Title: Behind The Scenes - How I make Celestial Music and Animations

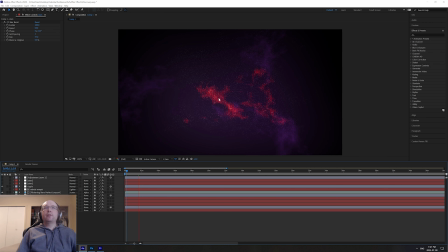4:00 Aside from that, we've got some additional stars that live in the nebula, and I've also applied a ripple effect to make the nebula look somewhat animated. If I remove those stars in the ripple, all we're left with is the nebula.
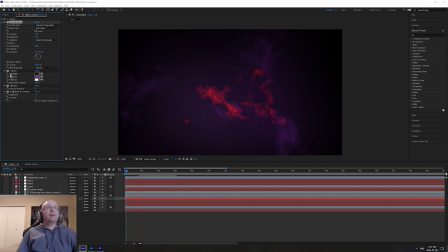4:17 The way this is done is with a fractal noise effect and then I applied some color to the noise to create the two different shades. And behind the nebulas I've also got just a bit of a glow layer to create some additional light for the scene.
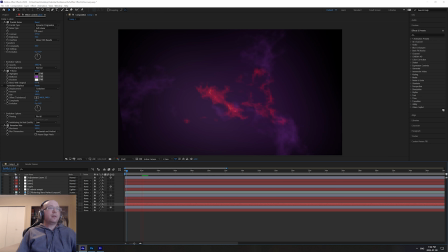4:34 But if I turn everything back on, so this is how it all looks and then on top of the whole composition I added a lens effect to add some slight
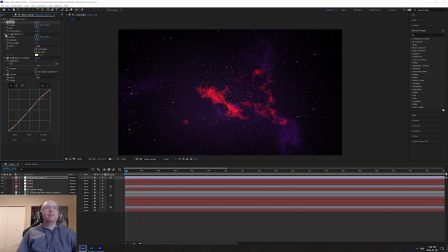4:51 optical distortion and then there's also a light burst effect I used to just sort of blend the whole thing together.
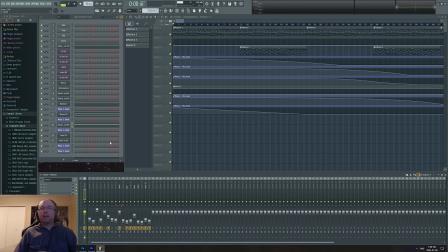5:06 All of the music for Celestial Ambience is produced in FL Studio. I use a variety of virtual instruments like Omnisphere, Nexus, Spire, and Serum.
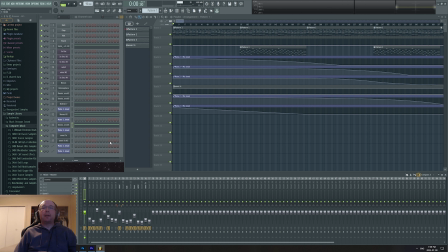5:18 My goal with each piece of ambient music is to create a constantly evolving melodic soundscape that maintains a consistent energy level for the duration. Here I've loaded the project file for Luna, the music from the Moon music video. There's a couple of main things I'd like to quickly touch on with this one.
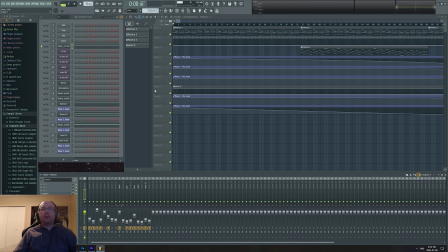5:37 The goal with this track was to create a simple melody of which the sonic characteristics would change slightly over time and I also wanted to add a white noise wind soundscape so I'll quickly explain how I did both of those. So I'm gonna hit play.
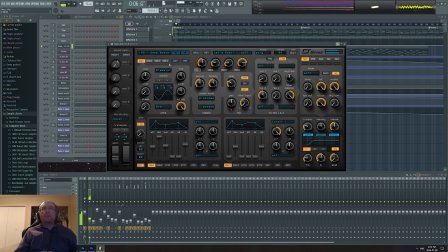5:57 Right now we're just playing the main melody. The patch itself is a custom pad sound that I designed in Spire. It's a basic sine wave pad sound that covers two octaves with some white noise added in for some extra relaxing qualities.
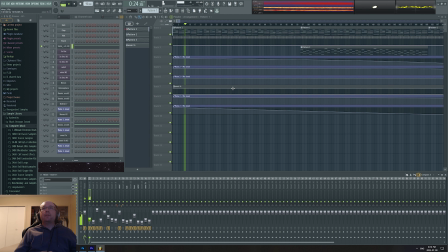6:17 Now the way I program the sound to evolve over time is twofold.
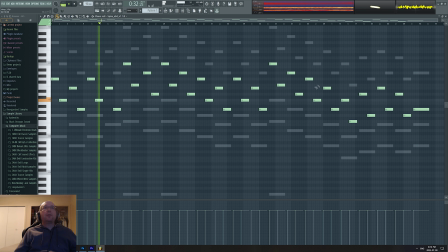6:23 It plays a fairly simple MIDI sequence, which as you'll see here is 96 bars long,
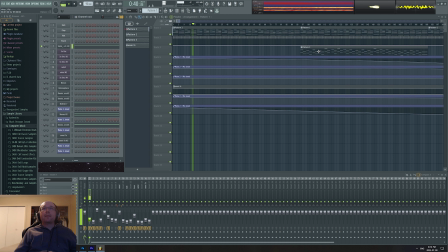6:31 and once it finishes playing the sequence, it then plays through again with some additional instrumentation. So if I skip ahead here to bar 97 and unmute the other tracks,
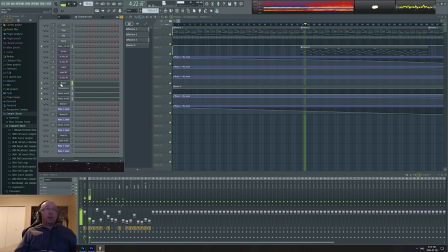6:46 it plays the melody again, but with four extra instruments.
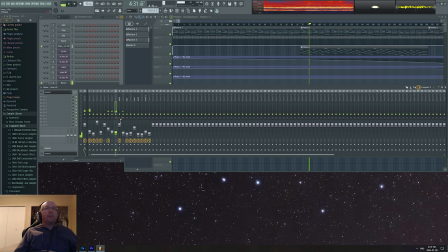6:54 I'm going to drag up the mixer so you can see. One of the instruments is panned pretty hard right, another instrument is panned pretty hard left, so that when they come in you can still hear the original sound on the center with extra instruments on the sides, and then there's an additional choir sound as well.
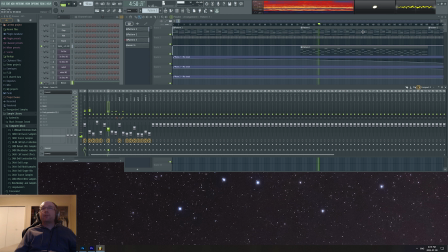7:14 So each time the melody repeats it'll play through first with the original synth and then with the extra instruments and then just the original synth again and then with the extra instruments again and so on and so forth now an additional way I program this to evolve over time is if I skip
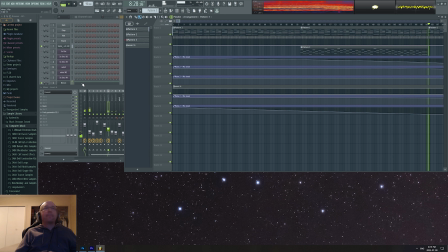7:32 ahead to bar what is this 190 there's one more instrument that fades in here
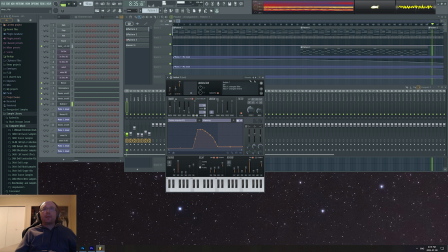7:39 this is an instrument of Ogun it's a FL studio synth that's good for making bell sounds.
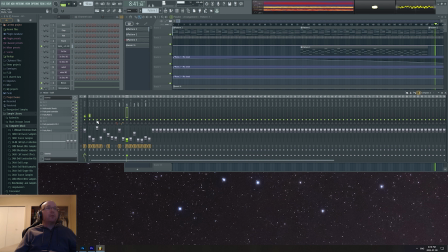7:48 You can't hear it super clearly right now, but if I go like this here... so when the melody kicks in again the third time, you can hear this additional bell sound that just adds additional texture to the melody.